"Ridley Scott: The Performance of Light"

God, I just love that opening sequence. I could watch it all day. But anyway, as you probably guessed from the title of today's video, today we're going to be looking at the use of lighting in the films of Ridley Scott.
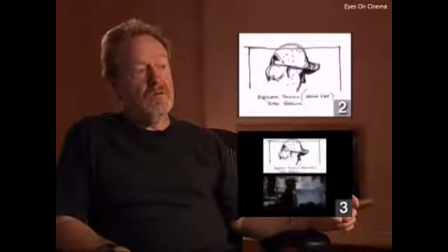27s
Let's start by getting his own thoughts on the matter. And whether I'm going through an industrial area or a obviously beautiful area,
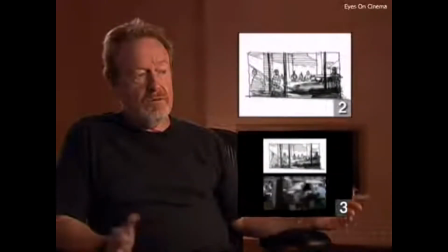36s
I'm always fascinated by what I boil down to really the performance of light on objects.
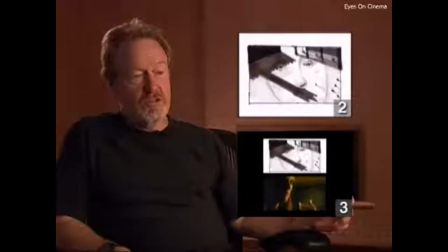45s
And even industrial is beautiful. But what exactly does he mean by that? Well, today we're going to find out by looking at 5 of his preferred lighting techniques. Firstly, he likes to layer up textures and different types of reflective material. He argues that lighting should contribute to the film in a way that's noticeable, not subtle. I walk around and I see life, not through rose-tinted spectacles, but I obviously see it in a certain way, which I try and emulate into the films, and therefore I will see a certain kind of light, mood change, whatever. If I'm driving along in a car, that will go in, will be remembered, and it will come out in the film to be used at a certain given moment because it evoked something in me.
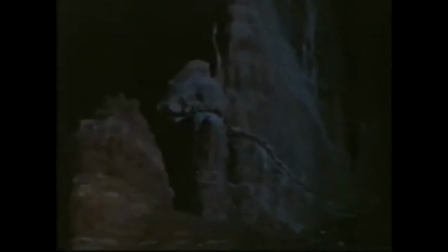87s
So that's a kind of orchestration of emotions through light. Let's look at an example from Blade Runner.
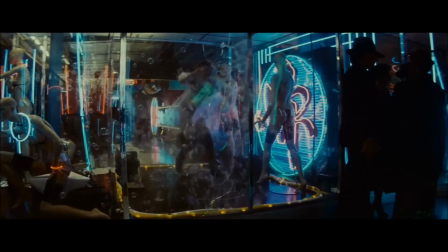93s
We have different sources of light in the shot, the reflections of Zora's translucent jacket, from the glass, and from the rain itself.
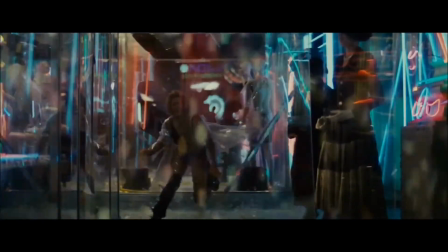100s
The slow motion also helps to emphasise the changes in light, and the dramatic breaking of glass creates even more layers of reflection from shards at different angles.
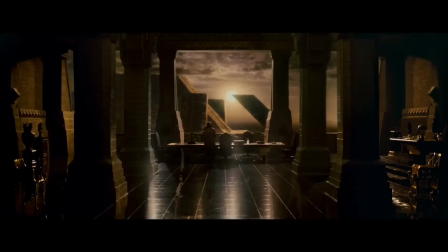109s
Another example of this is his use of broken pieces of mirror and water to refract light, as in Blade Runner,
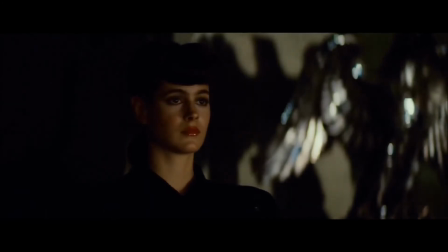116s
which he also uses elsewhere, such as in Someone to Watch Over Me.
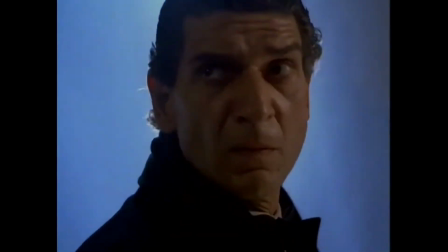121s
To get that level of reflection, he actually shot that scene on a boat over a covered pool.
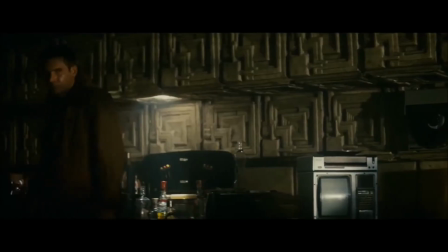125s
He also often chooses monochromatic surfaces with lots of details to emphasise the variations in lighting and shadows.
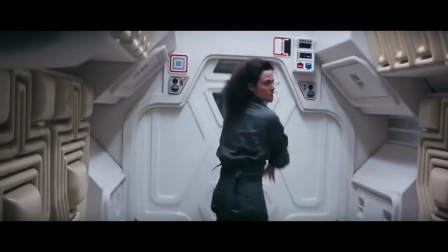133s
Compare this to the minimalistic style of Denis Villeneuve's work.
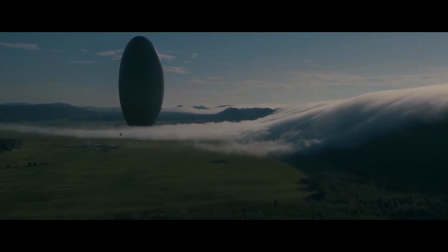136s
I'm not saying there's anything wrong with it, he's a great director, and these shots are clear and easy to understand, but they're also perhaps a little boring.
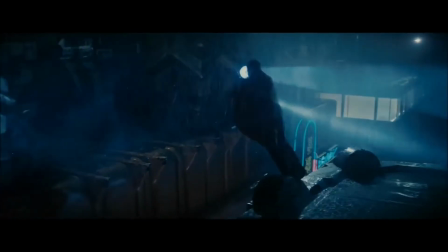145s
With Ridley Scott work, you feel almost overwhelmed with visual information, for better or worse. Secondly, Ridley has a fascination with narrow light sources and the dramatic shadows that they can create. He often does this through narrow windows.
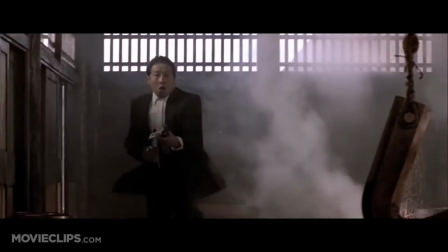161s
These are usually short and long, but can be narrow and tall, as long as they create unique and unusual shadow formations.
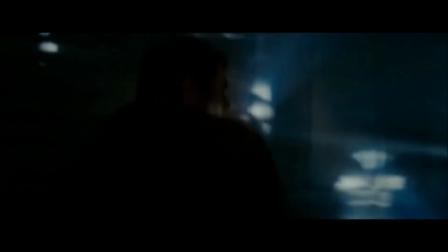168s
Ridley perhaps even alludes to this fascination of his with light with one of his characters in Black Hawk Down.
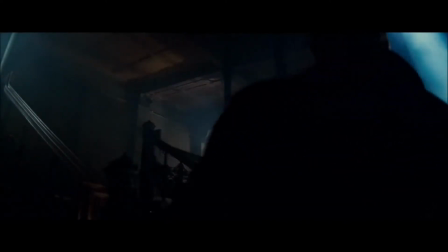175s
Another way he creates narrow strips of light is by using high-power xenon lights throughout Blade Runner.
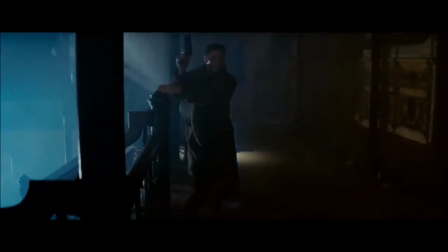179s
The effect is a constant bombardment of ads into the domestic space, which feels like a prison searchlight or invasion of privacy.
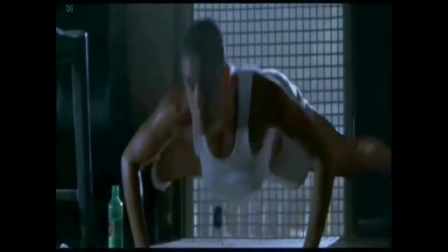187s
You'll notice that these harsh dramatic shadows often occur at a particularly important moment in the character's journey, emphasising that change in circumstance through its heightened style.
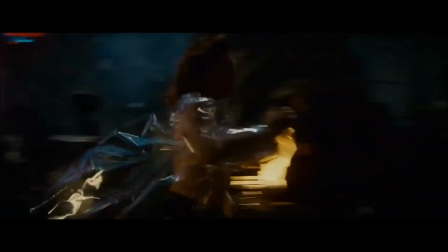197s
Thirdly, colour. Among other things, Scott was one of the founders of the neo-noir genre.
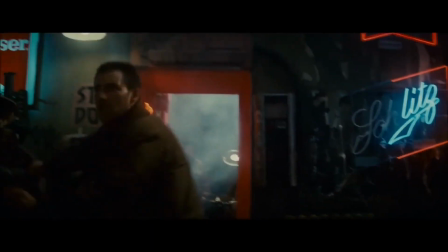201s
Here we can see neon lights creating some interesting tones across his dystopian cityscapes, creating a world that seems somehow both garish and beautiful.
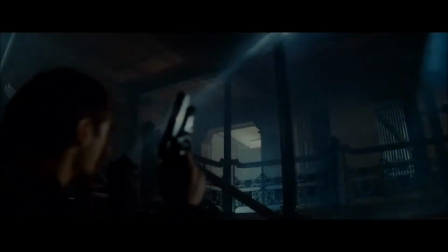209s
However, the general colour tone of the film is blue and cold, emphasising Deckard's sense of isolation and stoic demeanour.
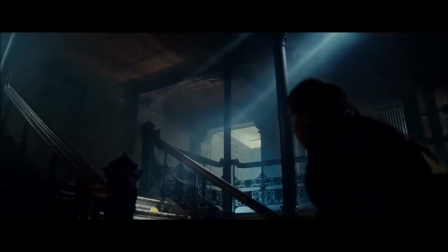216s
Notice though what happens when Roy confronts his maker.
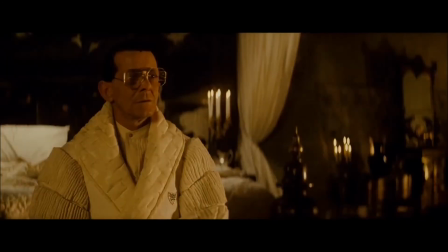219s
The warmer tones from candlelight come through, suggesting anger, passion, perhaps even foreshadowing the red blood,
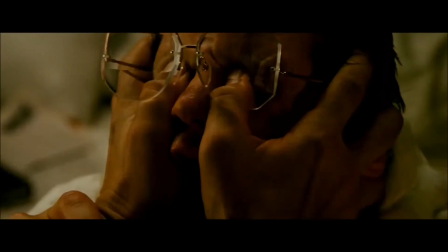226s
especially in the final cut where he viscerally gouges his creator's eyes out. This isn't just used in Blade Runner though.
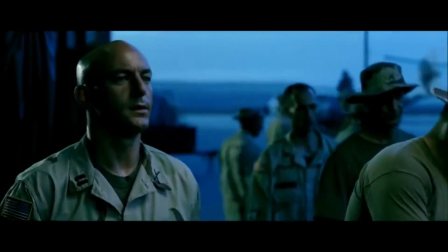232s
We see blue used frequently to suggest a calm, safe base, as in Black Hawk Down, which is later contrasted with a warm yellow light,
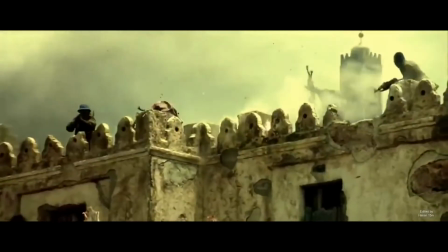240s
which becomes an unnatural, sickly green as they fight into the late hours.
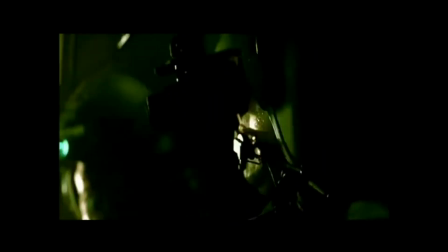245s
Compare that to the cold, gritty tones of the battlefield in Gladiator at the beginning, or the yellow, glorious splendour of the arena,
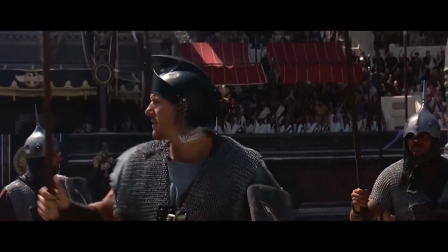252s
or even the warm, red tones around the dangerous Commodus, ruled by his passion.
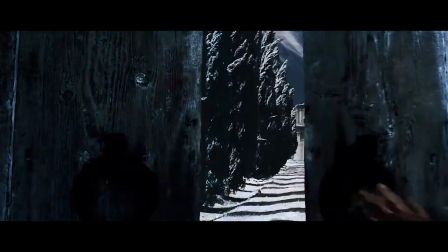258s
Colour can also be used to characterise. Colour saturation is another way to convey visual information, such as the desaturated world of Elysium.